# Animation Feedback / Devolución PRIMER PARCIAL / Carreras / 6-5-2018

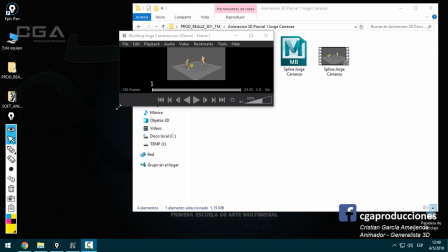(0:00)
Bueno, muy buenas tardes para todos. En este video vamos a corregir, ¿sí? La idea de este video es corregir todo lo que tiene que ver con el parcial 1. Voy a dar una devolución uno por uno y después el tema de la nota lo voy a subir aparte, y lo mando por mail o en estos días lo subo también al servidor, ¿sí?
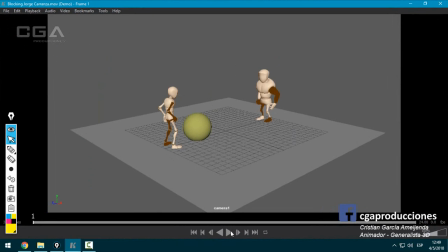(0:21)
Entonces, vamos a arrancar con el blocking de Carranza. Voy a chequear que los blockings estén bien.
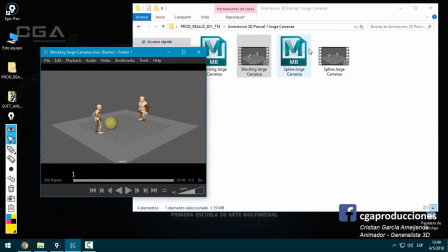(0:27)
Básicamente el método de corrección va a ser este. Voy a chequear que los blockings estén bien y después paso directamente ya las correcciones más detalladas al spline. Sí, pero repito, el tema de la nota después lo subo al servidor. Esto es exclusivamente de corrección.
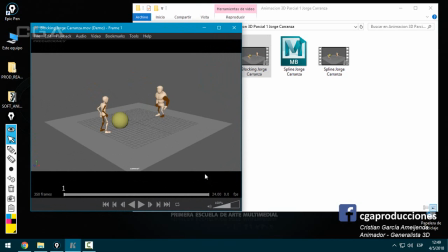(0:40)
Recuerden que lo que se evalúa es que la calidad del playlist esté correcta, que no falten, mejor dicho, que no estén prendidos los controladores, obviamente que la animación esté bien, que las correcciones que fuimos viendo clase a clase estén aplicadas y una cosa muy importante que se va a tener en cuenta también a la hora de subir o bajar puntos. Es lo que se trabajó clase a clase.
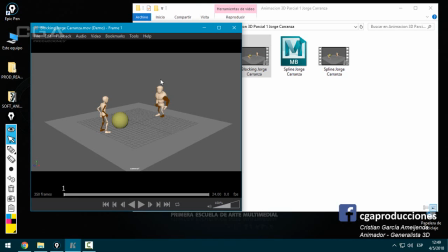(0:59)
¿Sí? Si yo estuve viendo avances, me mandaron mails y demás, obviamente que la nota va a ser mayor por una simple cuestión de mejoría, ¿sí? Que van mejorando y yo fui viendo el avance. Aquellos que me entregaron de golpe algo que nunca vi, sepan que voy a ser un poco más riguroso. ¿Bien? Ok, vamos a ver primero el blocking de Carranza.
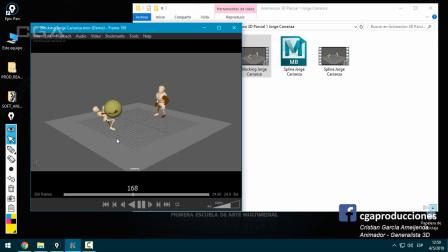(1:22)
Bien, como blocking funciona, ¿sí? Hay algunas cuestiones que veo raras. Por ejemplo, ese movimiento final quedó un poco rápido. Y este de este personaje también. Como que levanta de golpe muy rápido. Pero bueno, vamos a dejarlo pasar en el blocking. Vamos a ver qué tal el spline, ¿sí?
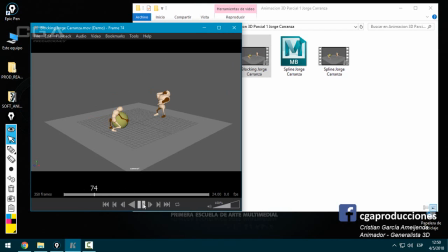(1:41)
Lo que sí estoy notando en el blocking es un principio de animación que es el staging o la puesta en escena. Donde el espectador necesita ver primero un personaje y después al otro. No podemos poner dos cosas que son importantes, ¿sí? Como por ejemplo este tirando desesperado y este riéndose al mismo tiempo.
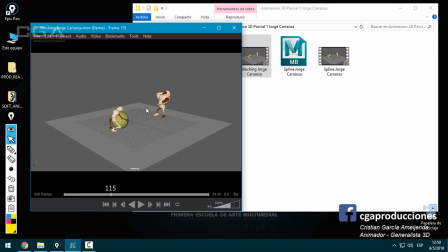(1:58)
Lo que haría yo es que este tire, que se quede cansado, que este se le ría, ¿sí? Porque el espectador necesita siempre enfocar la atención en uno de los dos. No podemos estar mirando uno sabiendo que el otro está teniendo un acting que lo define, que es importante. Eso es lo que corregiría en el blocking.
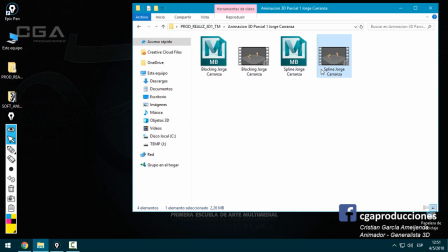(2:15)
Vamos ahora a pasar al spline, así ya vemos la versión final, a ver qué cosas mejoraron, qué cosas no.
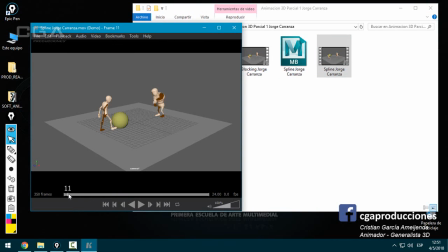(2:23)
Bueno, primero, vamos a verla completa como corresponde.
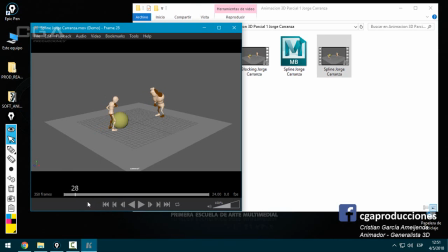(2:40)
Bueno, hay varias, bastantes cosas para corregir, ¿sí?
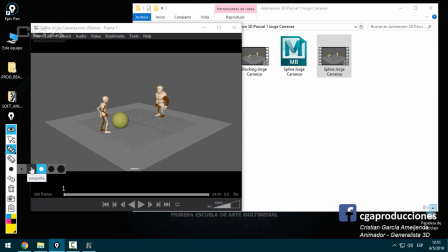(2:44)
Una de las cosas que obviamente tiene incidencia en que haya tantas correcciones es que nunca vi nada de esto, ¿sí? Cosas que quizás si las hubiese visto antes no estarían en el resultado final. Vamos a arrancar con el flaquito.
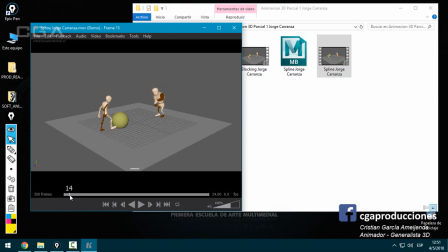(2:57)
Acá el personaje, una cuestión principal que vimos el primer día de clase, que es el balanceo del personaje. Vos acá me estás planteando una caminata y hay momentos donde el personaje tiene solamente el pie izquierdo apoyado en el piso. ¿Qué significa esto? Que todo el peso del personaje va a tener que inclinarse, ¿sí? Va a tener que centrarse en ese único punto de apoyo, cosa que acá no está pasando.
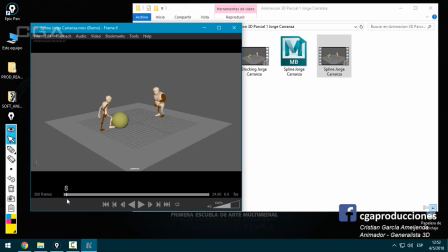(3:16)
¿Cuál es el resultado de esta pose en la vida real? Básicamente el personaje se tendría que caer, ¿sí? Para su derecha. Entonces, cuando da este paso se inclina para la izquierda, cuando da este paso tiene que inclinar para la derecha. Eso primero respecto a una cuestión más física.
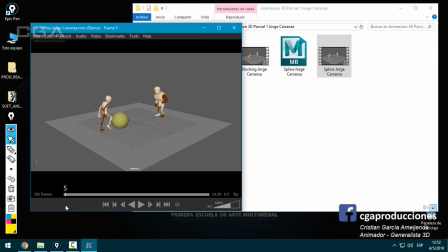(3:30)
Después, cuando lo estás haciendo avanzar, tené cuidado cuando haces esto y estás trabajando en IK, que no se note que los IKs de las muñecas se mantienen en el lugar, ¿sí? O sea, uno cuando camina no deja los brazos anclados en el espacio.
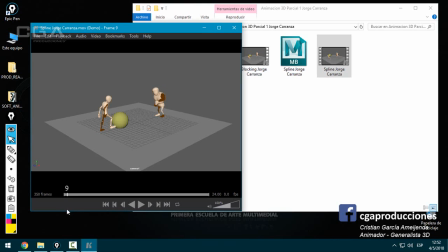(3:46)
Eso es lo que evidencia básicamente es que hay IKs que no acompañan el movimiento del cuerpo. Ojo también esta pose, ¿sí? Que está apoyado solamente con la pierna derecha y además de estar desbalanceado en, vamos a decirlo, de lado izquierdo o derecha, también está desbalanceado de frente o atrás.
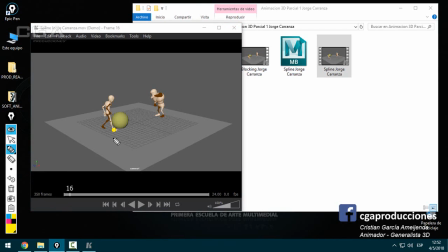(4:04)
Es decir, el personaje está el punto de apoyo acá y la mayor cantidad de masa está acá, ¿sí? Entonces estaría cayendo para atrás y para la izquierda en este caso. Hay que centrarlo siempre el personaje en todas las vistas. Ahora, vamos a pasar más adelante. Bien, a ver.
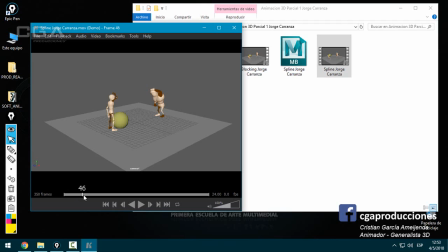(4:23)
Bien, hay momentos que también fueron cosas que hubiésemos visto antes si me lo mandabas. Y es que, bueno, primero la colisión, ¿sí?
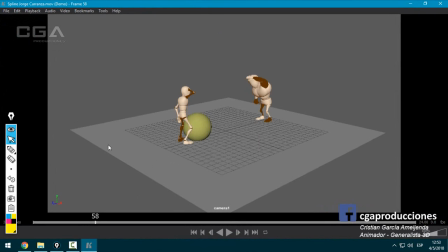(4:30)
Ten en cuenta que esas cosas no pueden pasar en una animación ya final entregada porque está entrando el brazo en la cabeza. Esto siempre es algo que hay que corregir antes. Otra cosa que también está pasando es que solamente se está moviendo el brazo, ¿sí?
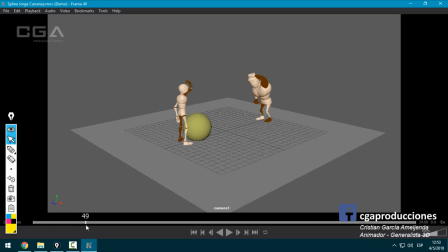(4:46)
Algo muy curioso es, se están los dos haciendo lo mismo al mismo tiempo, o sea, los dos están rascando la cabeza. Lo cual no es muy recomendable porque parece que estuviese imitándolo, ¿sí? Y al margen de eso, lo que más me molesta, igual acá, más allá de que los dos estén haciendo la misma acción,
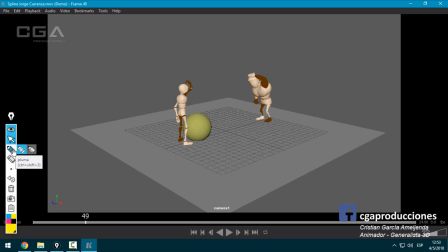(5:03)
es que fíjate que lo único que estás moviendo es solamente el brazo.
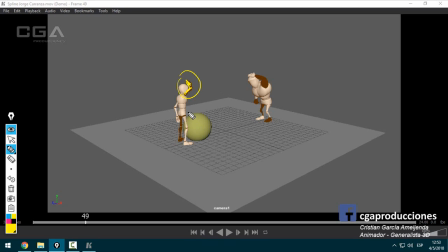(5:08)
O sea, obviamente que la acción de rascar la cabeza está centrada acá. Pero igualmente, vos, si te pones al espejo y te rascas la cabeza, vas a ver que vas a balancear un toque el cuerpo para un lado y para el otro, vas a balancear la cabeza, vas a mover el brazo, ¿sí?
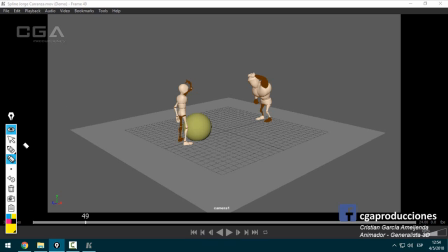(5:22)
Falta lo que se llama metabolismo en la animación, mover siempre un poquito al personaje, acompañando la acción principal, que obviamente es el rascado de cabeza. La pose acá está muy bien, está bien equilibrada, ¿sí? Eso está bien. Bien, acá dijimos entonces la colisión, ¿sí?
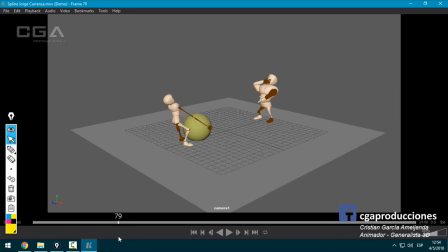(5:37)
Ojo con eso. Bien, me gusta que hayas laburado el tema del estiramiento del brazo, me parece que está buenísimo.
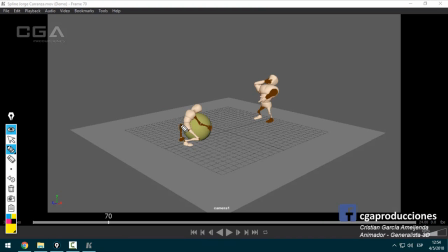(5:46)
Acá hay una pose rarísima. Fíjate acá, vos tenés esto, la rodilla, el pie, ¿sí? O sea, la rodilla está apuntando para allá y el pie lo tenés apuntando para adelante. En la vida real, al menos que el personaje pueda dislocarse sin problemas las rodillas, esto sería imposible, ¿sí?
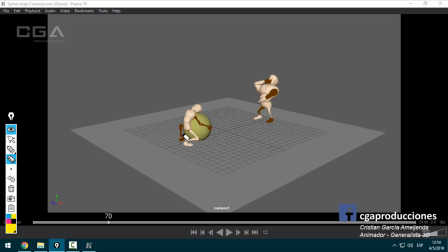(6:04)
O sea, habría que rotar un poquito para allá el pie para que acompañe la rotación de la rodilla, que está muy bien la rodilla, pero le falta lo que tenés acá. En este personaje, en este pie, perdón, lo lograste muy bien. Bien, ahora, ¿qué pasa acá?
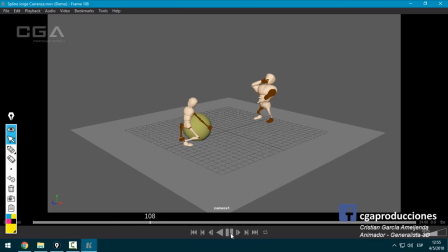(6:18)
Acá hay un gran problema de peso, ¿sí? O sea, el ejercicio, la parte más importante, si le querés decir, o sea, era todo, obviamente, pero una de las cosas más importantes era esta, el momento, el levantamiento de peso, el ejercicio se llama así. Y está fallando bastante, ¿sí? Si te fijas, acá me estás planteando que al flaquito le pesa un montón, ¿sí?
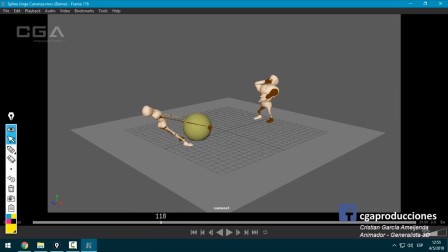(6:37)
Las poses están buenísimas, cómo trabajaste la cabeza, eso me encanta. Ahora, me estás planteando que al tipo le cuesta horrores levantar esa pelota. De hecho, yo te diría que no podría ni levantarla. Y de golpe, ¿qué pasa? Se levanta sola la pelota. ¿Sí? Fíjate que, de hecho, se levanta cuando el personaje está volviendo.
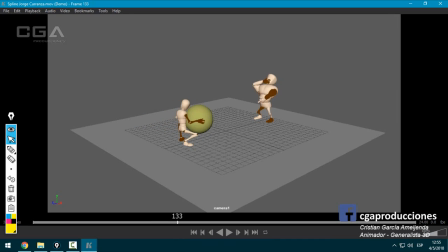(6:52)
No tiene sentido. Ahí la pelota pierde peso totalmente porque el personaje la está levantando con los brazos flexionados como si fuese un globo. Y acá directamente la pelota queda como anclada en el aire y el personaje se mueve solo.
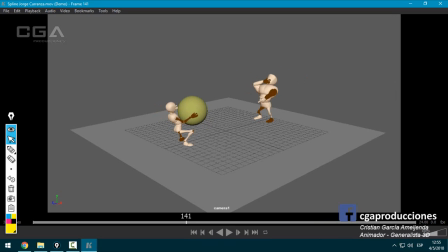(7:04)
¿Sí? Eso es raro también. O sea, acá está mal. La parte de crucial del ejercicio del parcial, que es levantamiento de pesos, está mal. ¿Sí? O sea, la pelota se levanta sola de golpe ni se mueve, y no porque esté apoyada sobre el personaje, porque el personaje se mueve de una forma también desequilibrada.
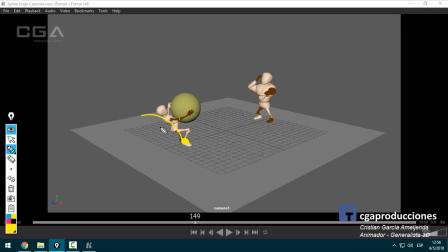(7:24)
Ten en cuenta que si los puntos de apoyo están acá, el personaje está así, se estaría cayendo para atrás, cosa que pasa después, ¿sí?
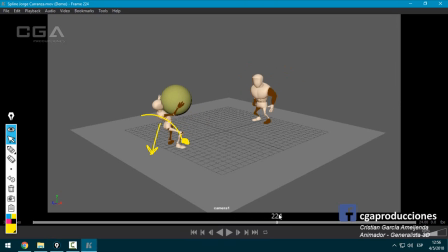(7:31)
Pero debería pasar ya, no dar este pasito, porque el momento donde más desequilibrado está es acá. Las manos congeladas en el espacio, ¿sí? Acá está demasiado doblado
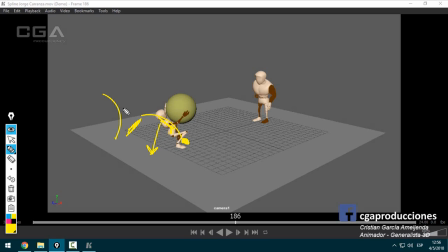(7:47)
el pecho, no es que tiene un arco, es que me planteaste algo así, lo cual es extraño, ¿sí?
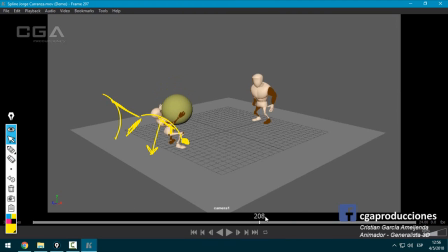(7:54)
Y bien, acá pasa lo mismo. De golpe la levanta como si nada la pelota.
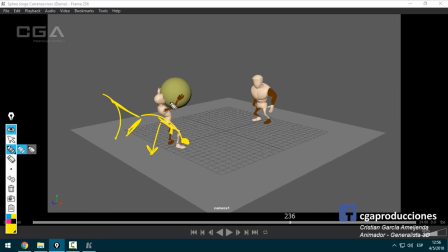(7:59)
Digo, la pose es como que le cuesta, pero si vos tenés las manos agarrando algo de acá y flexionadas, significa que no le pesa. Si vos tenés el personaje así, ¿sí?